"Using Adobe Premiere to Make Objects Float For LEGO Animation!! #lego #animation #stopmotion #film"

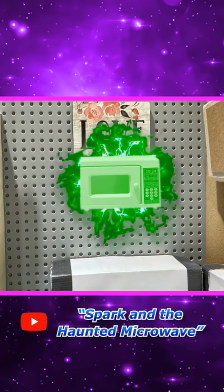In a couple recent animations, I utilized this effect that made it look like objects were floating. A few people asked me how I pulled it off. Unfortunately, it was edited. I was not able to use witchcraft on the props on set yet.
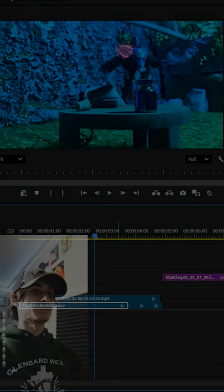So I thought it'd be fun to open up my Premiere file and do a quick little walkthrough. All right, so the basic gist of it is you got your main frame and your mask frame.
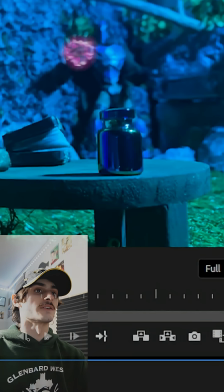You're gonna be taking whatever object you want floating, in this case, this very wonderful ancient pot, and creating an object mask of it.
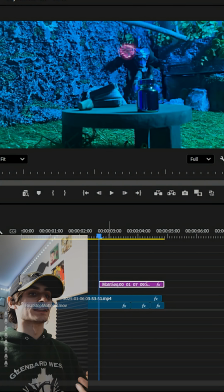So the complicated part of this isn't necessarily what you have to do on set. As you can see, obviously, you just need to take those base 2 photos.
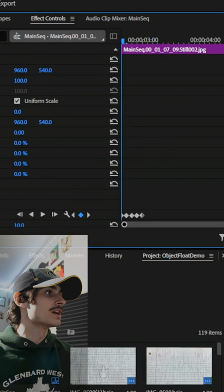It's making your keyframe movements look natural. We could just hop over here, click on position, and then move it over.
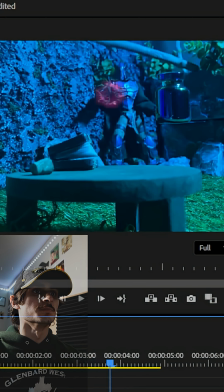That works fine. You know, you have the object move, but it doesn't look too natural. It looks a little rigid.
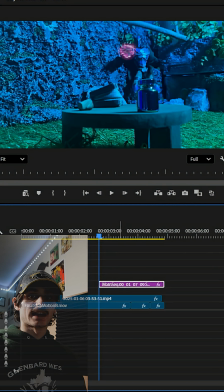So to fix that, we're gonna be doing our best to add kind of a slight shakiness to the object.
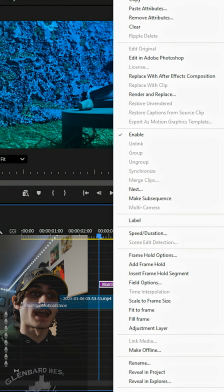This will first be accomplished by left-clicking on your mask and turning it into a nested sequence.
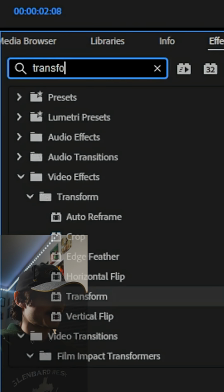And then we're just gonna hop over to effects and look up transform and slap that right on there.
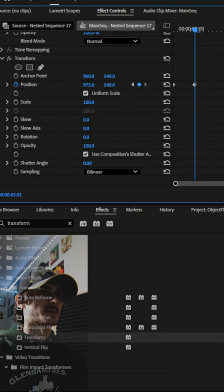And what we're basically just gonna be doing here is every 5 frames have the object slightly move around.
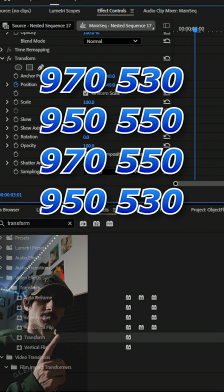I'll put the presets I'm gonna be using up on screen right now.
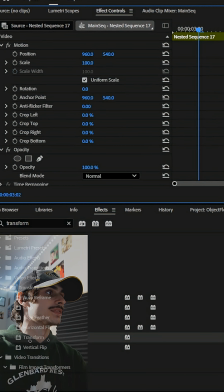Since we used the transform effect and we didn't just move it on the main position thing, we can now move it up to our desired position.
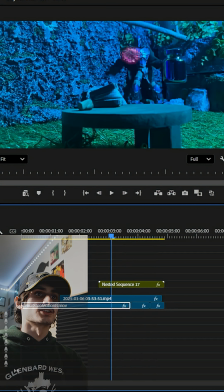Now it's got this slight shake to it, which kind of better sells the effect that the guy back here is holding it in place. You can really just do this process with any object you want, as long as you keep your camera on one spot and take a photo of it in the location, and then move it and take a photo of the location without it.
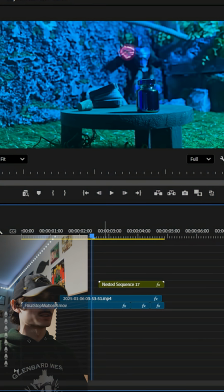I also had some kind of pink magic surrounding the object to better sell the effect I was going for, so we're gonna add that in right now.
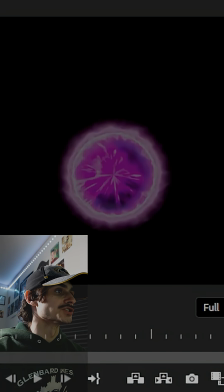So I started out by grabbing this pinkish purple kind of energy orb effect off of YouTube and just doing some basic,
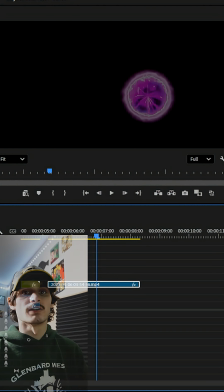chroma key, background removal, basic video editing stuff I'm paying $8,000 a year to learn how to do.
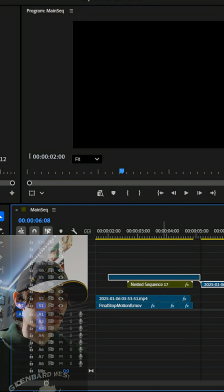Questionable major aside, it's been a case of just throwing it on top of our footage from before.
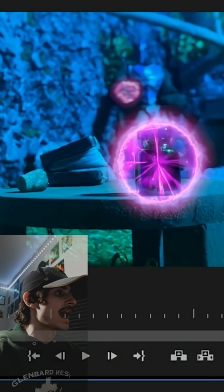I just threw an opacity mask on top of it with it kind of extending out. Obviously, we're going to want it to move along with the bottle as it gets levitated up.
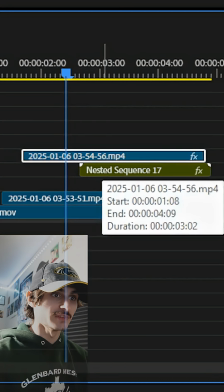So that's just going to be a case of splitting the, forgot I'm on PC.
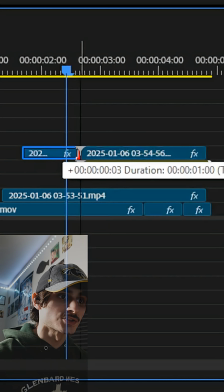Splitting the clip in 2 and making sure that matches up with the nested sequence.
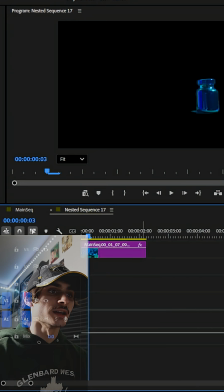And then cutting it and moving it in there along with our bottle mask.
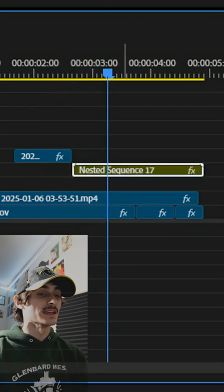Since we applied the keyframe movements to the nested sequence and not the individual components of it, it will move the effect along with the bottle.
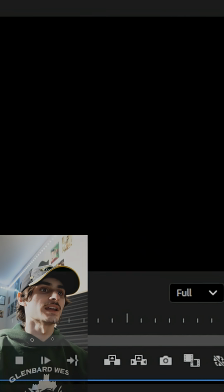As you can see, it's got the same kind of shakiness to it, and it's moving along with the camera the same way the bottle is.
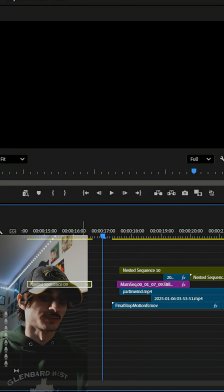If I hop over here, I've got the completed version from the original timeline I can show you guys. But yeah, that'll be this tutorial over. Thanks for watching, and y'all have yourselves a wonderful rest of your day.